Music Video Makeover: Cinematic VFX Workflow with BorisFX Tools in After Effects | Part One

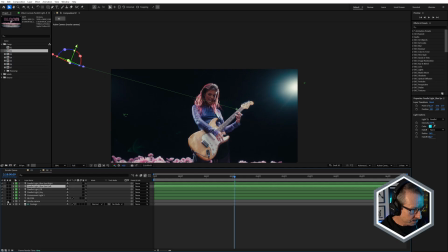493s
So if we turn those on and turn the text back on,
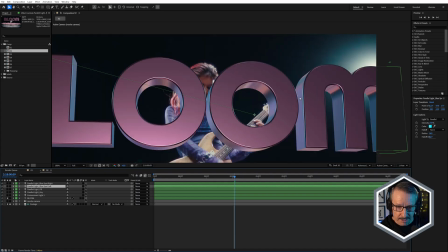499s
so now we're getting a bit of a blue spot, a bit of a blue reflection in the sides of the text on both sides because we're using two lights.
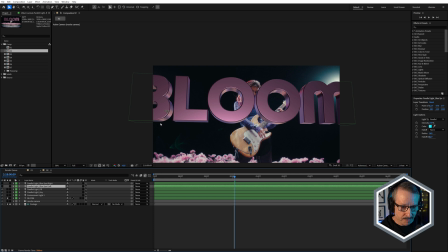509s
Turn those off and it's just pink.
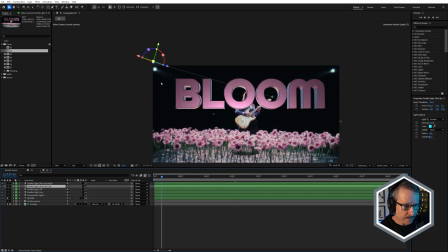516s
And of course, these are 3D lights. I've just moved them up into the approximate position. They're not right on, but just moved them up into around the right
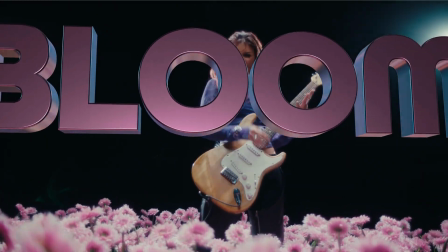526s
area to give us the general effect. So that's definitely looking better, but it's still very dark behind the text. So for this, I thought some kind of LED screen might look good. And for that, I've turned to both Sapphire and Continuum.
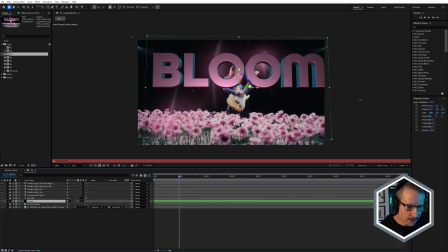544s
So I'll just close up O2, and here in O3, which I've got a proxy enabled here, you can see I've got this reasonably subtle LED screen in the background.
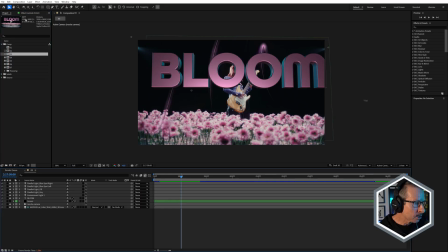558s
Just turn off that proxy, and let's take a look at the effects I used. So I've used 3 effects. Well, when I say 3 effects, because I've used Sapphire S Effect, I've used a lot more than 3 effects.
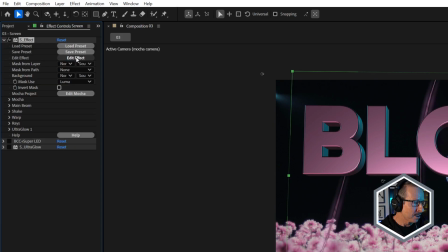572s
Let's take a look. If we just click on Edit Effect to load Sapphire Effect Builder, and I've just used a preset here.
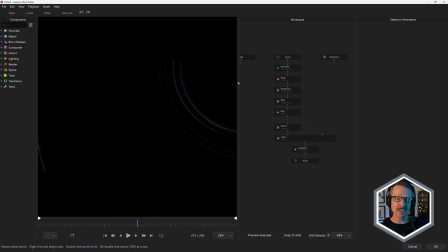581s
Often I'll turn to presets as my starting point to save me time. You can see it's a reasonably complex setup here.
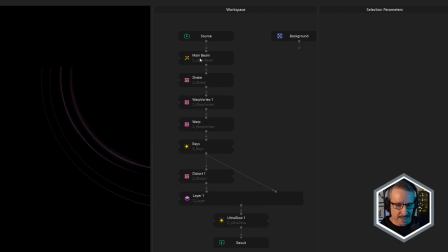590s
We've got S Laser Beam, S Shake, S Warp Vortex, S-Raise, S-Distort, S-Layer, and S-Ultra Glow, all making up this look.
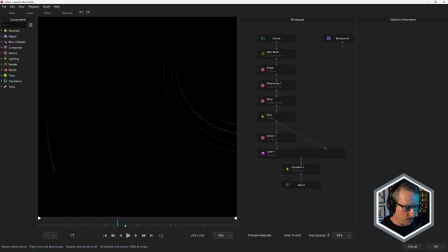599s
And this was created by Ben. I've actually made some adjustments so it doesn't look super, impressive with those adjustments because I wanted something fairly subtle.
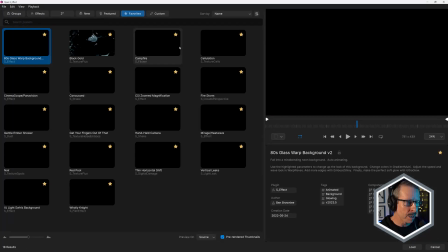609s
But if we just click on Load S-Effect, open up the preset browser, I've actually made this a favorite.
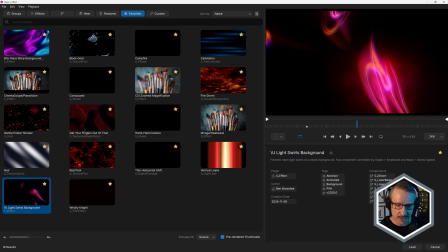618s
This is the effect here. This is VJ Light Swirls Background. And this was created by Ben. So this was perfect for me. I literally just grabbed that and just turned a few things down because I didn't want it to be too blown out for my particular look.
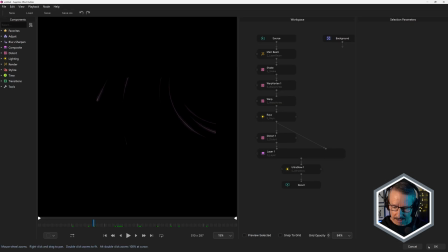631s
I'm going to cancel that and cancel.
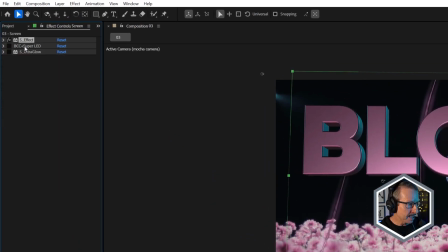635s
And to give it that realistic LED look, I've used Continuum's BCC Plus Super LED.
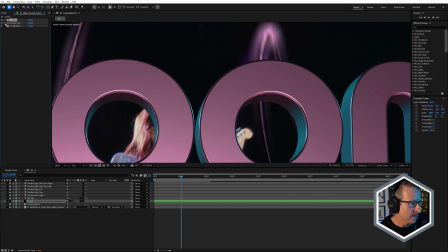643s
We just roll in here a little bit and turn that on. That gives me that video screen look.
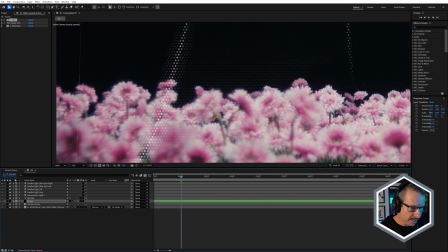650s
You can see it is actually going over the flowers, but we'll fix that up later.
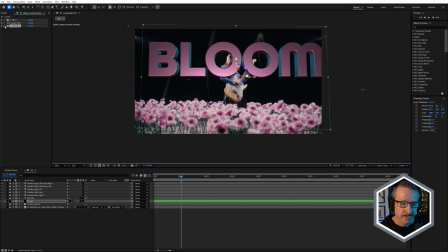656s
And finishing off with a little bit of Sapphire Ultra Glow to give that sort of pinky smoky glow.
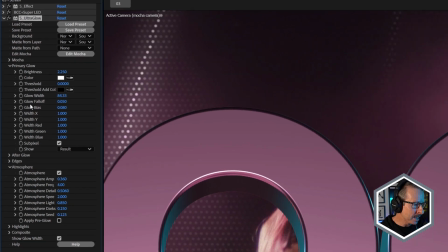663s
And I've done this in so many of my looks and in my tutorials.
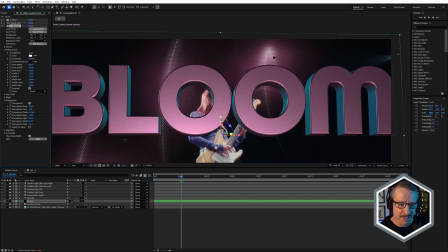667s
I've turned on the atmosphere setting just to give it that smoky look because, she's in a club or I guess at a concert. I guess there's not too many people smoking these days inside, of course. But maybe this is dry ice, okay?
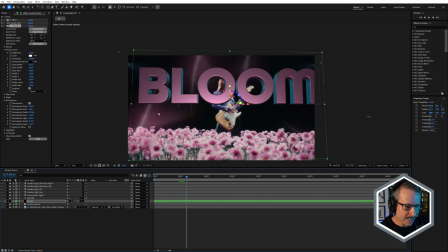682s
So maybe there's some dry ice. And that little bit of smokiness just gives it a little bit of volume, a little bit of depth, and just a little bit of interest. And speaking of depth, I've just made that layer 3D and just moved that back on the Z-axis just so that it sits behind the text.
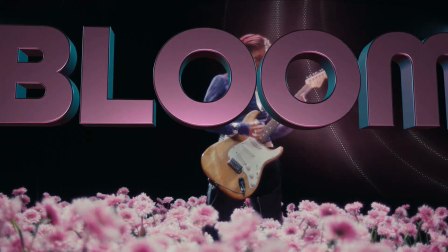700s
And of course, being a 3D layer, it responds to the movement of the camera. So the next stage was to add some particles, and for this I've used particle illusion.
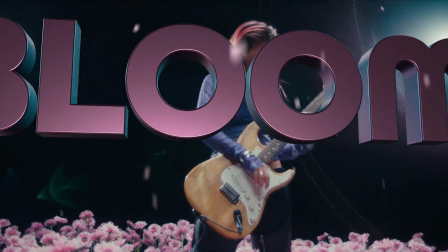709s
And this not only adds extra depth to the scene, it also enhances the flower theme because these are falling petals.
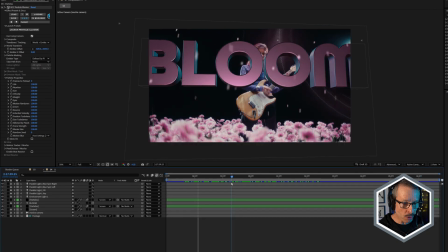717s
And to create this look here in Comp 4, I've used two particle illusion layers,
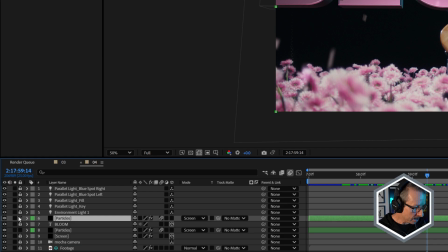722s
one in the background and another one in the foreground, just moved forward in Z-space.
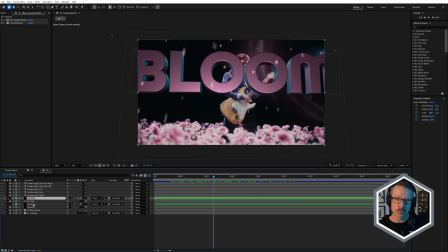729s
And why have I done that? Well, particle illusion is a 3D particle generator. And when you're using the particle illusion cameras, the built-in cameras, you can use depth of field, and it has some great looks.